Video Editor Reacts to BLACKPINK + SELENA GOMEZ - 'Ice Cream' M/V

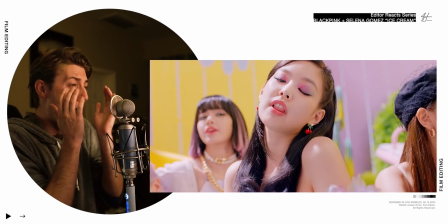Oh yeah, yeah, like it, like it, like it, do it like, like, like
Hellooo! What's up everyone? My name is Jordan Orm and I'm a professional film editor and I've edited music videos for artists like Justin Bieber,
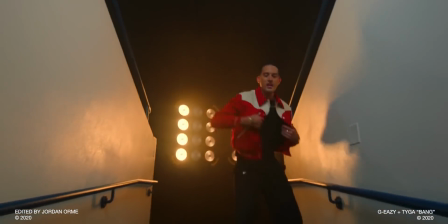Post Malone, Roddy Rich, Tyga, G-Eazy, Quavo, Kehlani, Sway Lee, Megan Thee Stallion, and many, many more. We're back with another music video editor reacts where I react to my favorite music videos from a music video editor perspective. we got like two big drops in a freaking like two weeks so we got bts and now we got blackpink with selena glow with selena gomez um what are they called together they're called they're called cell pink and uh so i'm really excited to get into their track called ice cream and just so you guys know this weekend there's a super special surprise it's called freaking
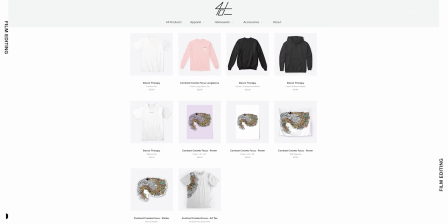surprise 10 we're on the shop where you can get some really awesome merch oh gosh i tied this so well contrast creates focus on the shop put in the code surprise 10 you guys can get some awesome merch link in the description enough of that it's time for some freaking ice cream you know what i'm
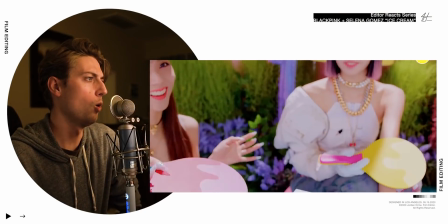Oh So you need to have ice cream
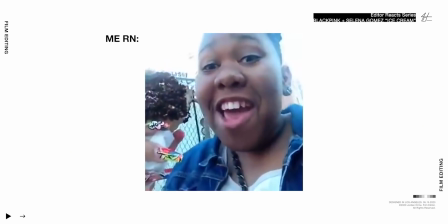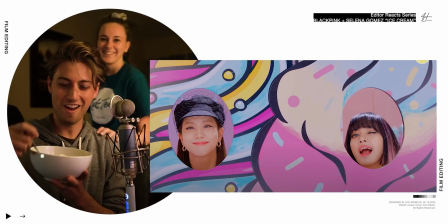That's so kind. Thank you. Heck yeah, baby You guys don't have ice cream right now.
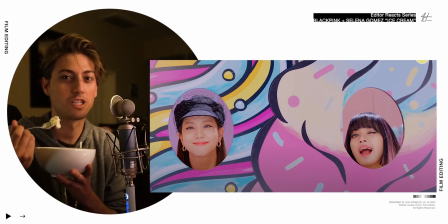Go get yourself some ice cream pause the video come back and let's eat ice cream together While we watch ice cream Mmm
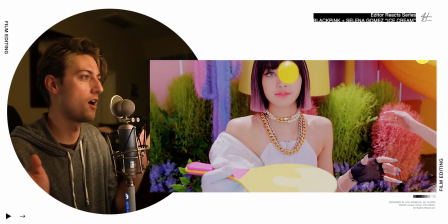Ooh, so we come in we got like a little mystery. What's going on? It's like a figure in the truck
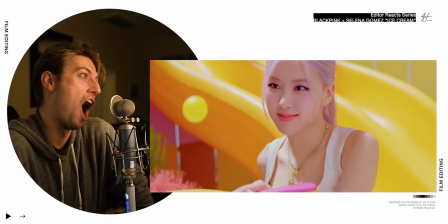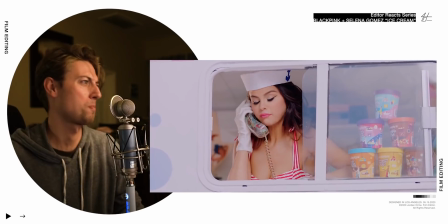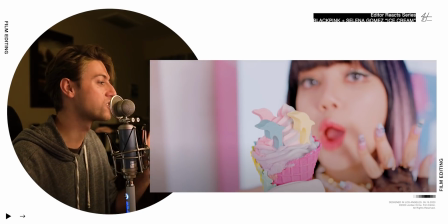Oh You see that guys, so they just set it up the whole story They're like we're gonna introduce this character in the first shot right here
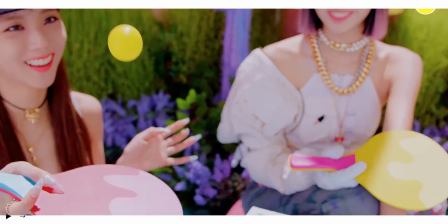And it's really interesting We like faded in from white and we have white bars and gives us this really like happy
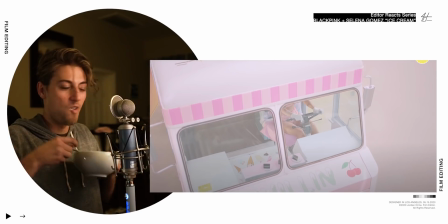Ice creamy feel all scoop For us with all the white around we show her again
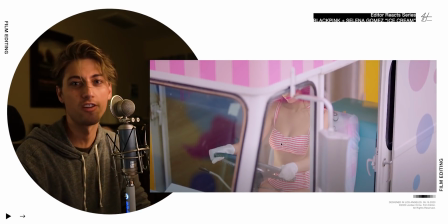Right here and we're like ooh mystery figure what's going on? I don't know who it is in the truck.
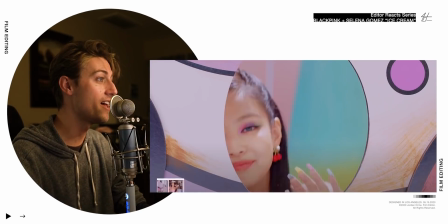And then,
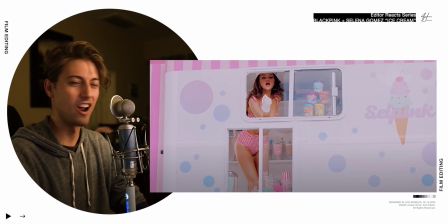oh, there she is. A beautiful reveal.
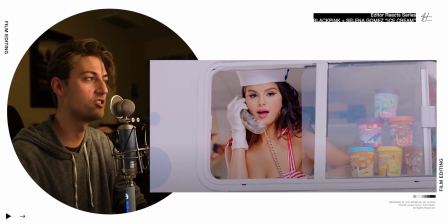And then she hops on the phone here and she's like, hello, who needs ice cream?
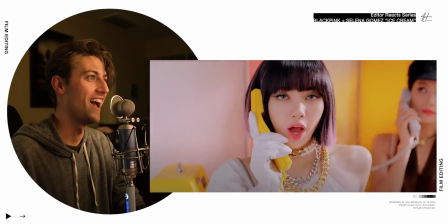Because she's like working in the ice cream truck. And then Black Pink's out here ordering ice cream.
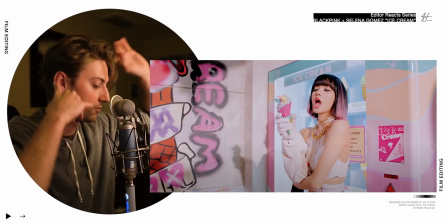They're like, this is what I want. I want a snow cone. Good job, director.
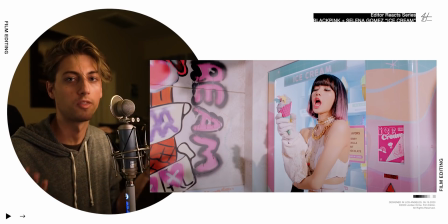Way to connect all the little pieces and tell a story with the footage that we have oh
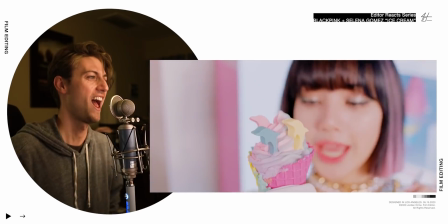then they're just ordering and
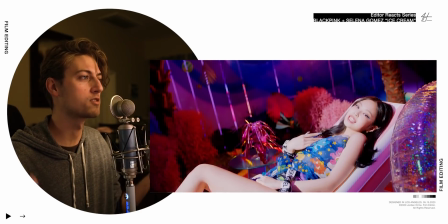the editing just follows the flow of her rap it sounds
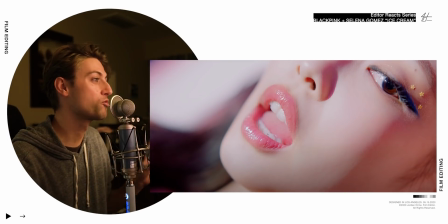that lick shot so way to go editor putting this extreme close-up of jenny's mouth as she just kind of does a little on her teeth matches the lyric good job editor But it's a call to fight me
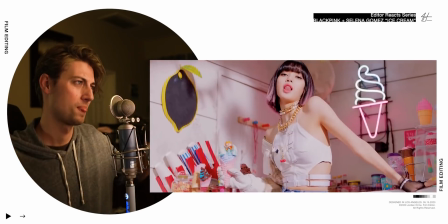You're the one being chosen Play the part like Moses Keep it fresh like What?
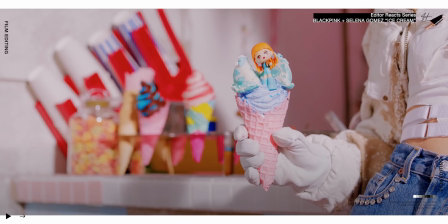Play the part like Moses? Is that supposed to be Oh no But there's like a part like Lisa is parting the There's freaking
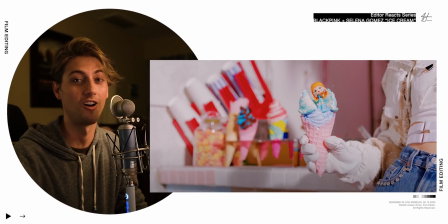biblical references In this song y'all It's really interesting Keep it fresh like Moses
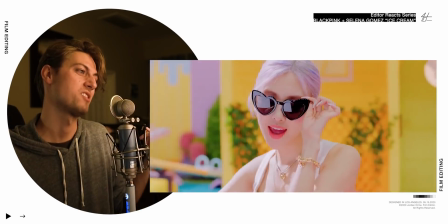This beat is hard